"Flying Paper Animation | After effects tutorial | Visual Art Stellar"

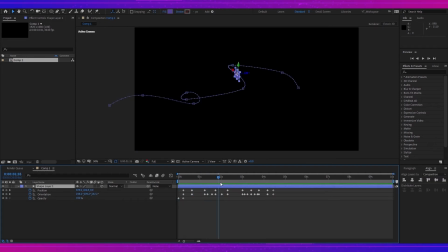[4:01]
I can rearrange the keyframe to make the timing little bit perfect and here it is so
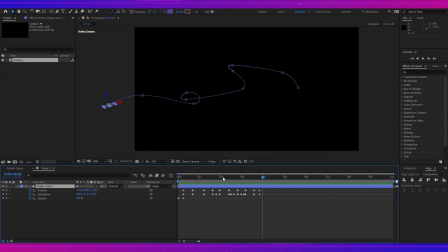[4:17]
basically the animation is done now I can
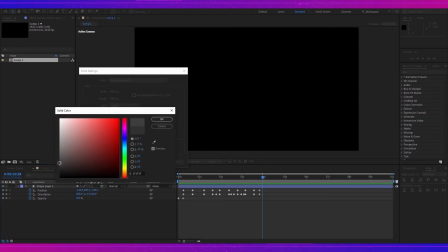[4:22]
create a new solid with dark gray color
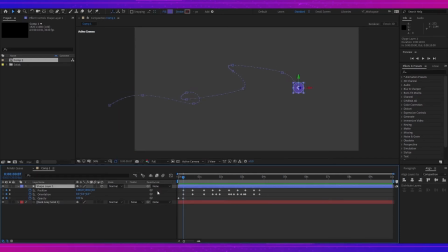[4:28]
and and I will select the shape layer and add drop shadow effect now you can see that the shadow is moving incorrectly along with the shape so I have to make quick animation
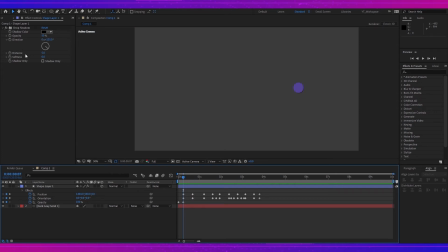[4:44]
for it so now I will create keyframe for softness distance opacity and let's see for the direction now select
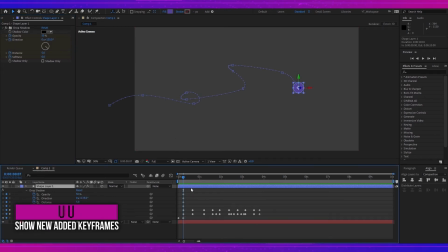[5:01]
the shape layer hit u two times and now I will down the opacity to 0 and and at this point I will make the distance and
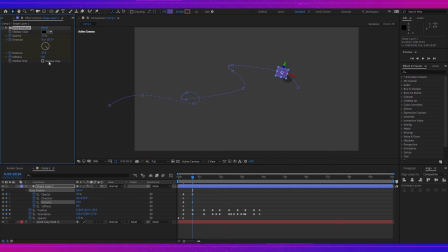[5:19]
opacity to 30 distance to 54 softness like somewhere near 15 here at this point opacity must will be a
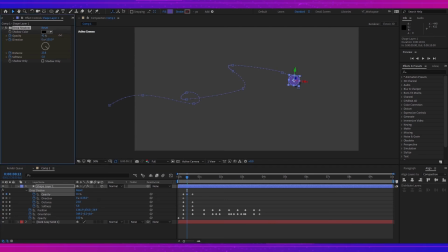[5:38]
little bit higher like somewhere 40 softness is like 4 because shadow should be less softer when it's close to ground and the direction
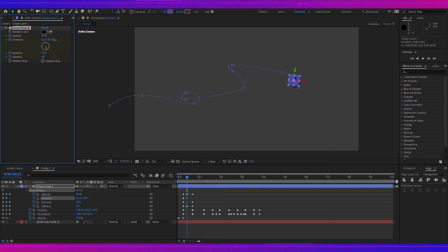[5:55]
should be like 155 and at this position I will change it to 135 and by moving far from the initial position I
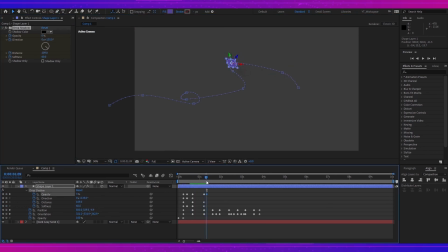[6:09]
will increase the distance and softness of the shadow and turn down the opacity towards zero so that it could disappear smoothly by time as you can see I have done this animation quickly for the tutorial but you
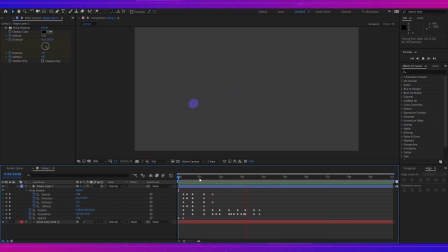[6:24]
can take some time and you can make it more properly here
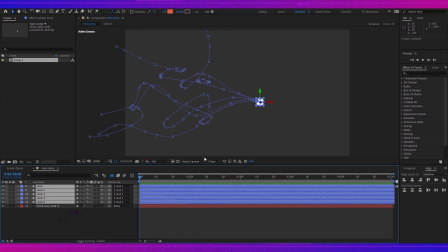[6:32]
you can see that I made a few duplicates of the shape layer and then
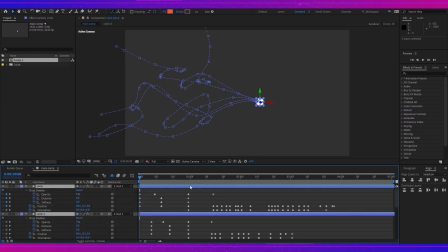[6:38]
readjusted their paths and keyframes according to time to create different animation and
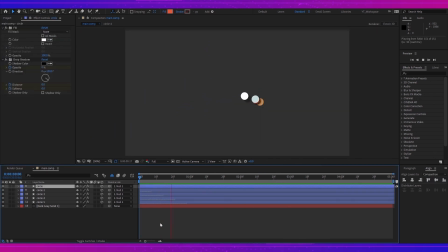[6:46]
also added different feel effect for each layer and the flying paper animation is complete
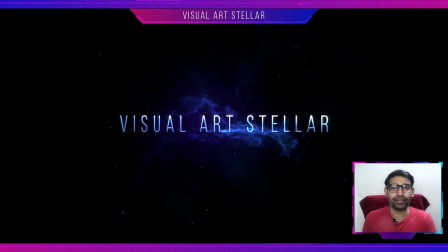[6:53]
so I hope you guys have enjoyed the video if you have found this tutorial useful then hit the like button and share it with others and I will see you guys in the next video